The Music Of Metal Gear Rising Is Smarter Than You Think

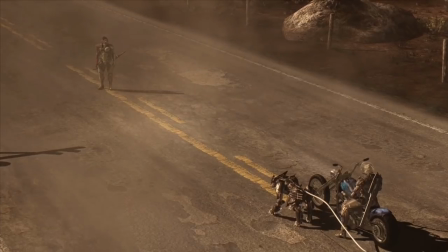These lyrics are the antithesis to everything we know about Sam up to this point, or rather, everything we thought we knew about him.
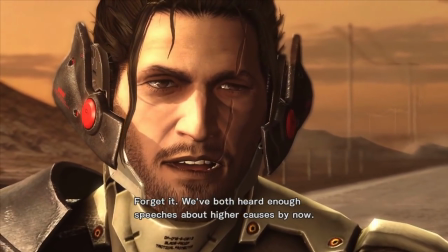They paint a picture of a man whose entire life and identity is being held together by threads that feel ready to snap at any given moment.
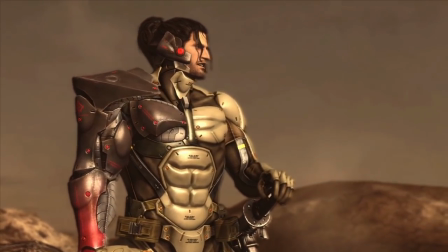Sam's purpose in the game was to be Raiden and the player's rival, a powerful enemy who they have to really work hard to defeat.
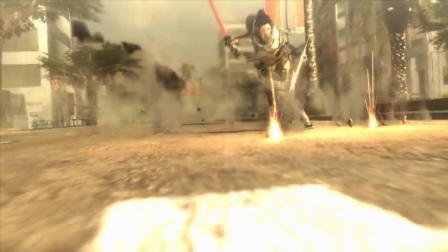To fill that role well, Sam needed to come across as incredibly powerful, and showing him brimming with confidence in his own ability was a good way of doing that.
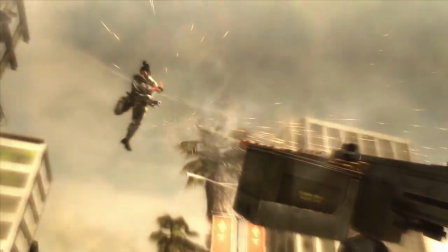But to make him more than a two-dimensional obstacle, he needed more character traits,
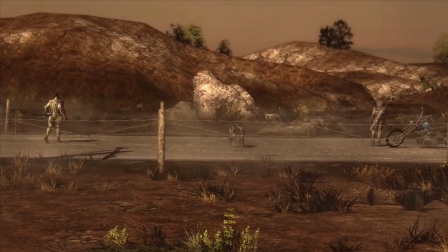and this inner conflict regarding his own morals and actions was a perfect way of making him more interesting.
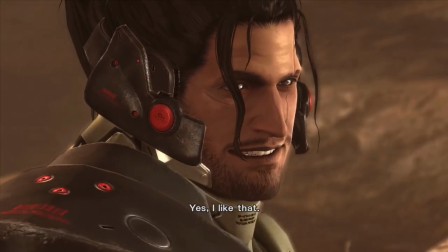It makes you want to know more about him. Why is he feeling this way? Was it something that Raiden, and by extension us, did?
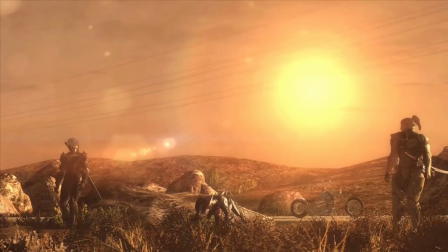Could we find some way to get him to act on these feelings and switch sides?
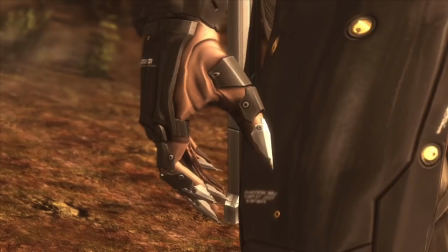I think the desire to ask questions like this means the character and narrative succeeded in getting us invested enough to be interested in hearing possible answers,
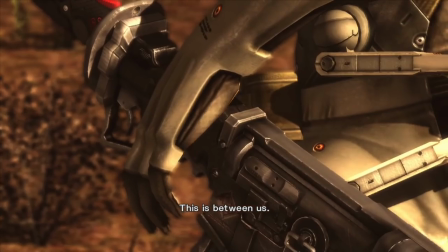which, like we mentioned before, is especially impressive because they managed to do that with an antagonist.
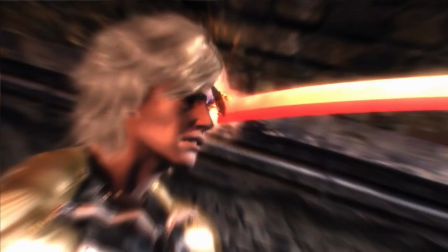But these vulnerable traits directly contradict those of his primary purpose of being a seemingly unstoppable badass.
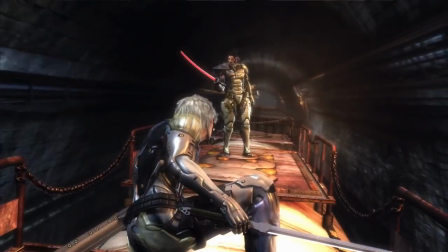It's the same characterisation issue that the Halo series had to use a book to solve.
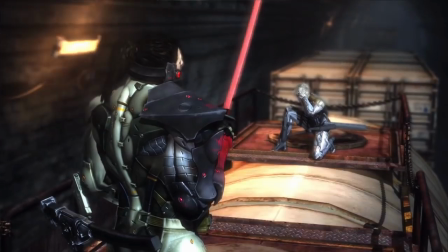And that's why it was such a smart idea to have this instead take place in the lyrics of his theme.
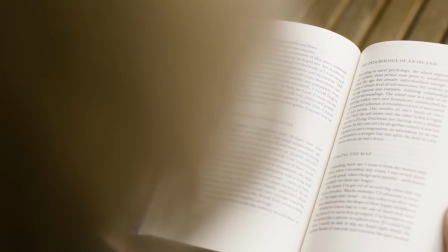One of the big strengths of the written medium is the things writers can do by having the reader directly hear what the characters are thinking and feeling,
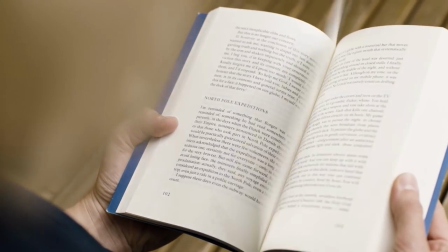instead of relying solely on what they say and infer.
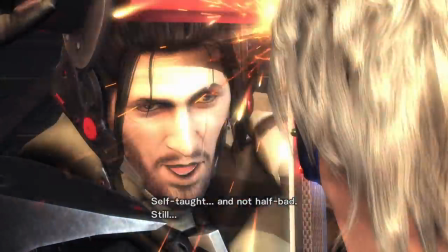The composers here have found a way to translate that storytelling technique into a video game in an absolutely incredible way.
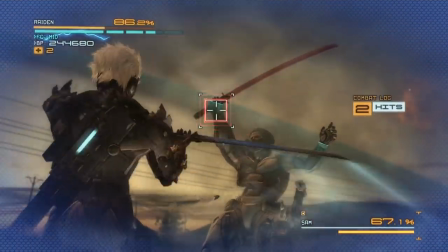But it doesn't stop there. During the fight, Sam loses his sword and takes on Raiden barehanded.
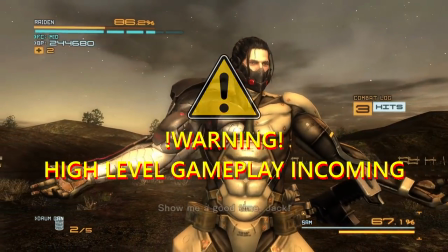During these moments, the lyrics cut out completely and only start again when he picks his sword back up.
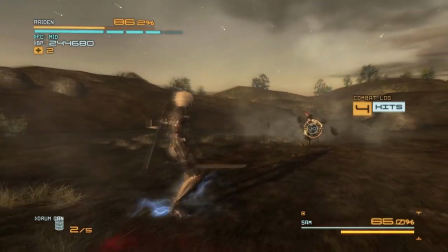I've got two interpretations of this. The first is that the sword is a symbol for all of the people he's killed and the bad
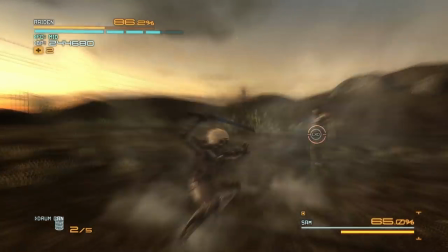deeds he's done serving Desperado. the inner conflict described in the lyrics is a result of these actions,
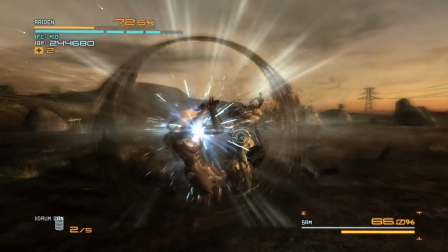so them disappearing when he drops the sword implies that if he stops fighting,
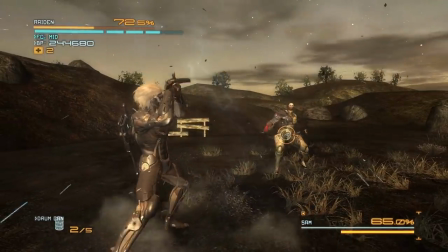or at least stops fighting for Desperado, his conflict will disappear and he can be at peace.
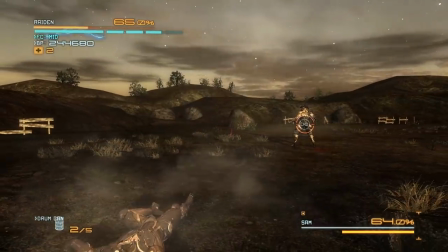The second interpretation is that because he's lost his weapon, he has to concentrate more on the fight itself,
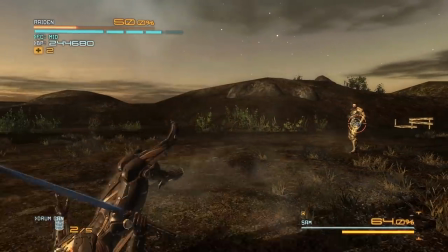and he becomes so concentrated on the present moment that his inner thoughts are quieted.
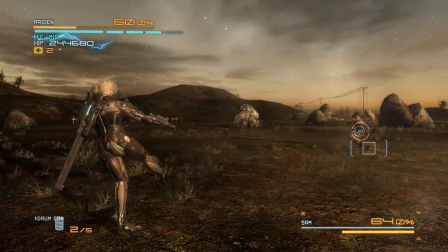You could say then that the danger of the fight is the only way he knows how to quiet these thoughts in his head,
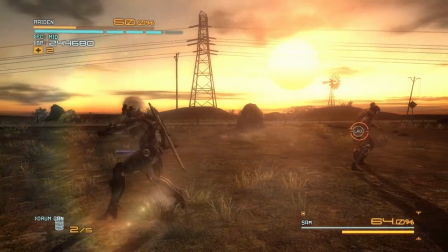and that unhealthy coping mechanism has led to him needing to fight stronger and stronger foes and ending up in this situation.
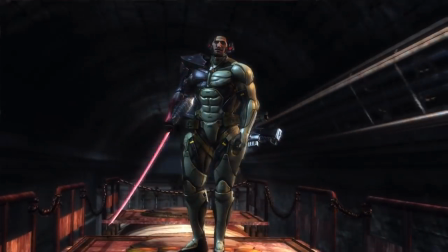You don't have to agree with either of these. The point is more that the game got me to think this way at all.
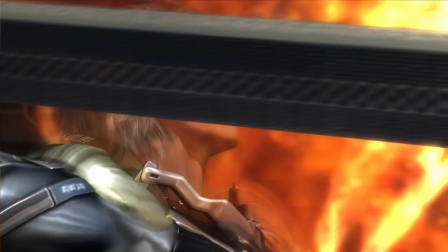And it did that just by the simple action of removing lyrics from a song when certain gameplay conditions are met.
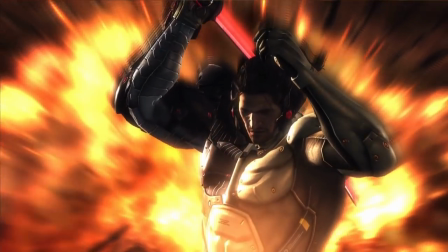Video games are a great medium for storytelling, in part thanks to how they're able to draw so many different techniques from other mediums,
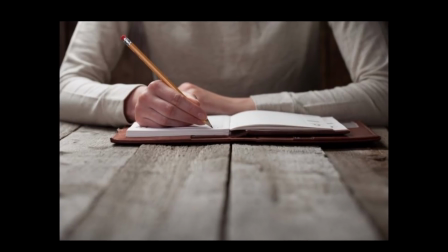the big three being writing, visual or art design, and music.
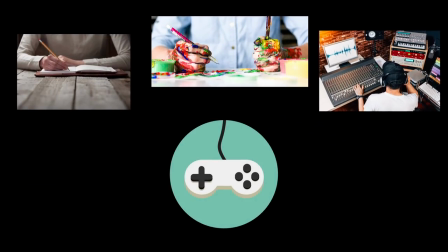It often feels like the first two get the most attention when it comes to making a game, and serve as the core base that the music can then enhance or improve upon.
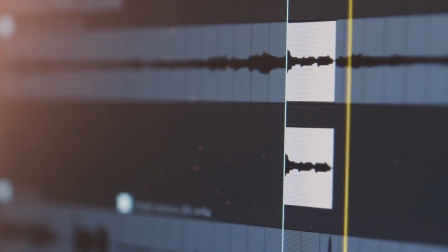But games have the potential to do so much more with their music.
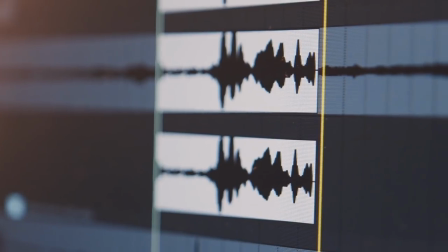There are so many opportunities to leverage soundtracks in truly unique ways to not just elevate or enhance the experience,
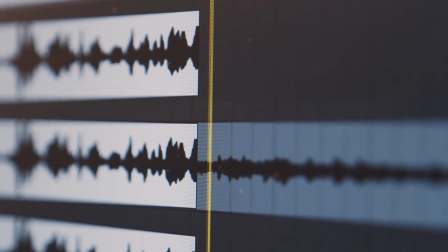but to convey narrative and story elements that otherwise wouldn't be possible.
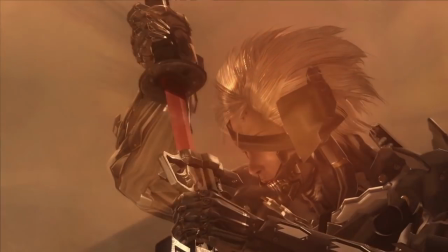And that's why, as cheesy as it is at times, I love the soundtrack of Metal Gear Rising, and think it's a lot smarter than it gets credit for.